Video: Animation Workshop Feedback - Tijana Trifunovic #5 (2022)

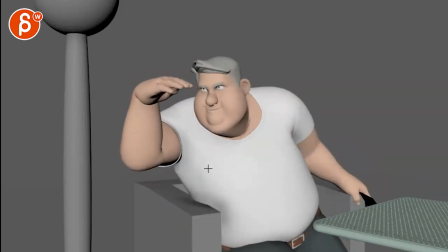And I think here you can hear in the voice. Middle with a piece with some cheese on it.
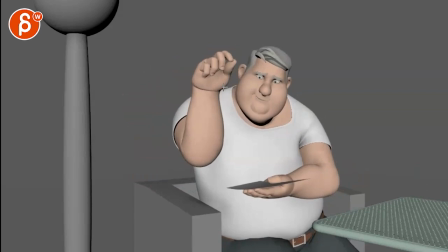He's still kind of fumbling the words.
With a piece with some cheese.
So then here you can still have a little bit of a dirty arc and a little bit of head accent.
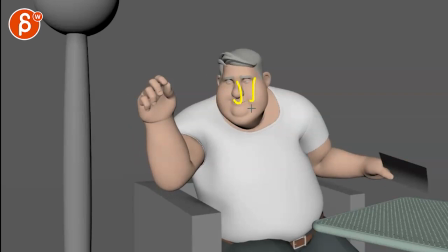So it's kind of, it's almost Muppety where the head accents go every time up and down when he says a word,
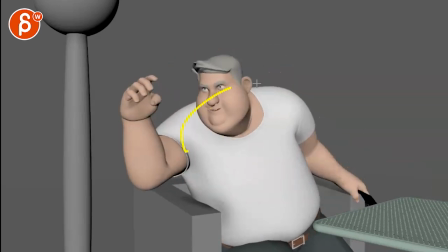just to give this a bit With some cheese, because he's very smooth at this point. With some cheese, so I think that can reflect the voice a bit more.
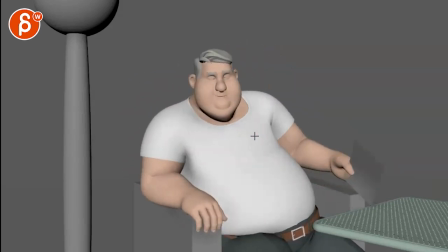With some cheese on it, you know, why not? So cheeseburger? No.
And now watch out here, mechanically it gets a bit locked in terms of an IK arm as you go up,
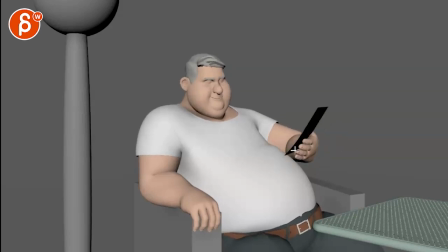and again watch out, it's fairly straight, and because we don't change the rotation that wrist that much either in terms of that angle, gets a bit straight IK looking. And then we get to this, I'm framing through here, you can see how it's locked fairly, and then it just rotates clockwise, see that?
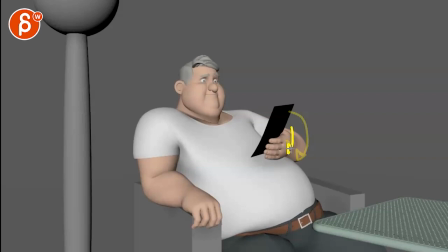And then your stomach goes down, everything goes down, so you're gonna have to bring that arm down as well to really rest on that stomach. And here again, it feels like we're locked, we're just kind of rotating this way. It gets better there, and that's fine.
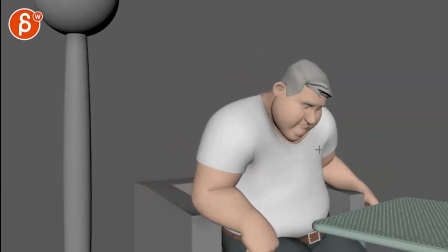Salad, and the rest is fine. It's really cool.
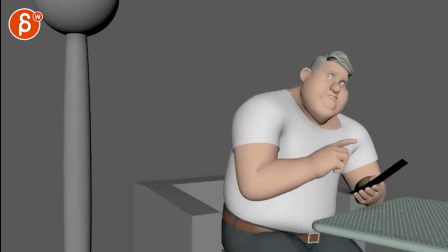It's a really good update.
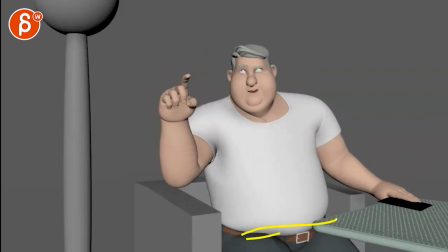I'm looking at this because he's leaning over and he's leaning over to his butt cheek.
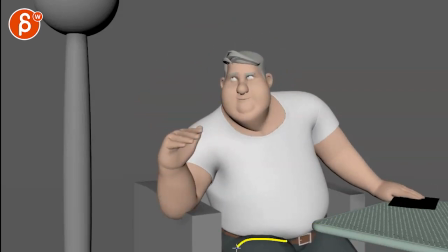On stuff like this, this is again super picky. If you're leaning on this, like the way you're pivoting over, this feels right there.
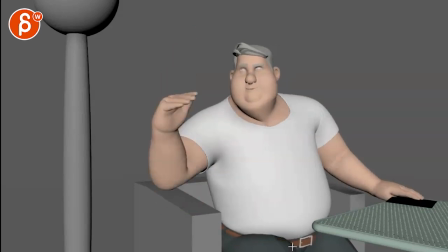It feels a bit much like we're pivoting right off the middle. as opposed to shifting weight from one butt cheek to the other.
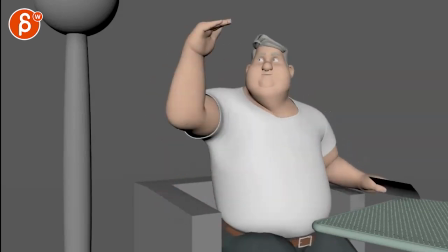That, please. That's super picky, but again, it feels like that line stays here.
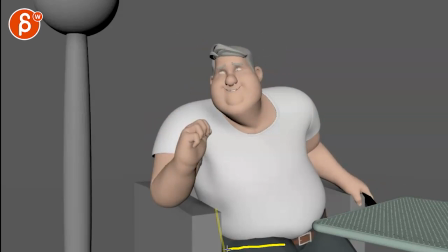He just rotates over instead of pivoting and leaning on this so that his line here would be here. I know it's hidden behind the chair, but you don't want to have that feeling of just we're pivoting off in the middle and just go up and down. Whoa, that was me shifting the frame. Let's see.
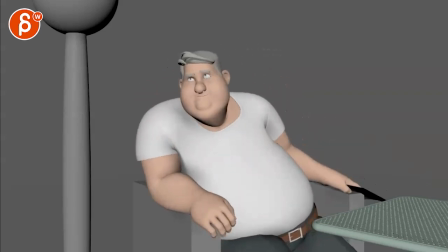With some cheese on it, you know? Why not?
But that is great.
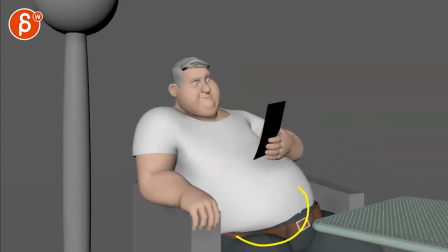I really like the shifts there. That's really cool.
Cheeseburger? No, I said a half salad.
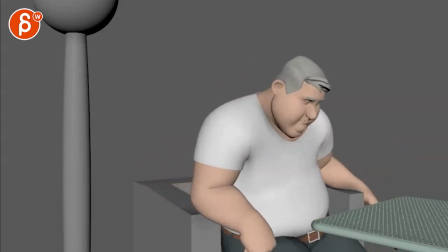And then you're bringing the knees together. Yeah. Yeah, it's really cool.
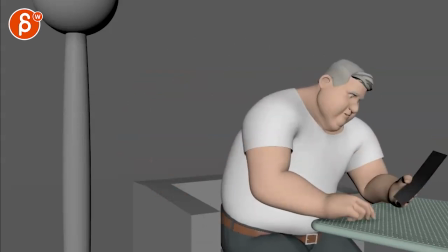There's so much great detail stuff that you've added here. It's really nice. All right, that's it. Thanks. All right. There's an email. You can sign up. You can start whenever you want. You can submit whenever you want. You get 16 submissions. Either way, a like and subscribe would be awesome. All right. Thank you.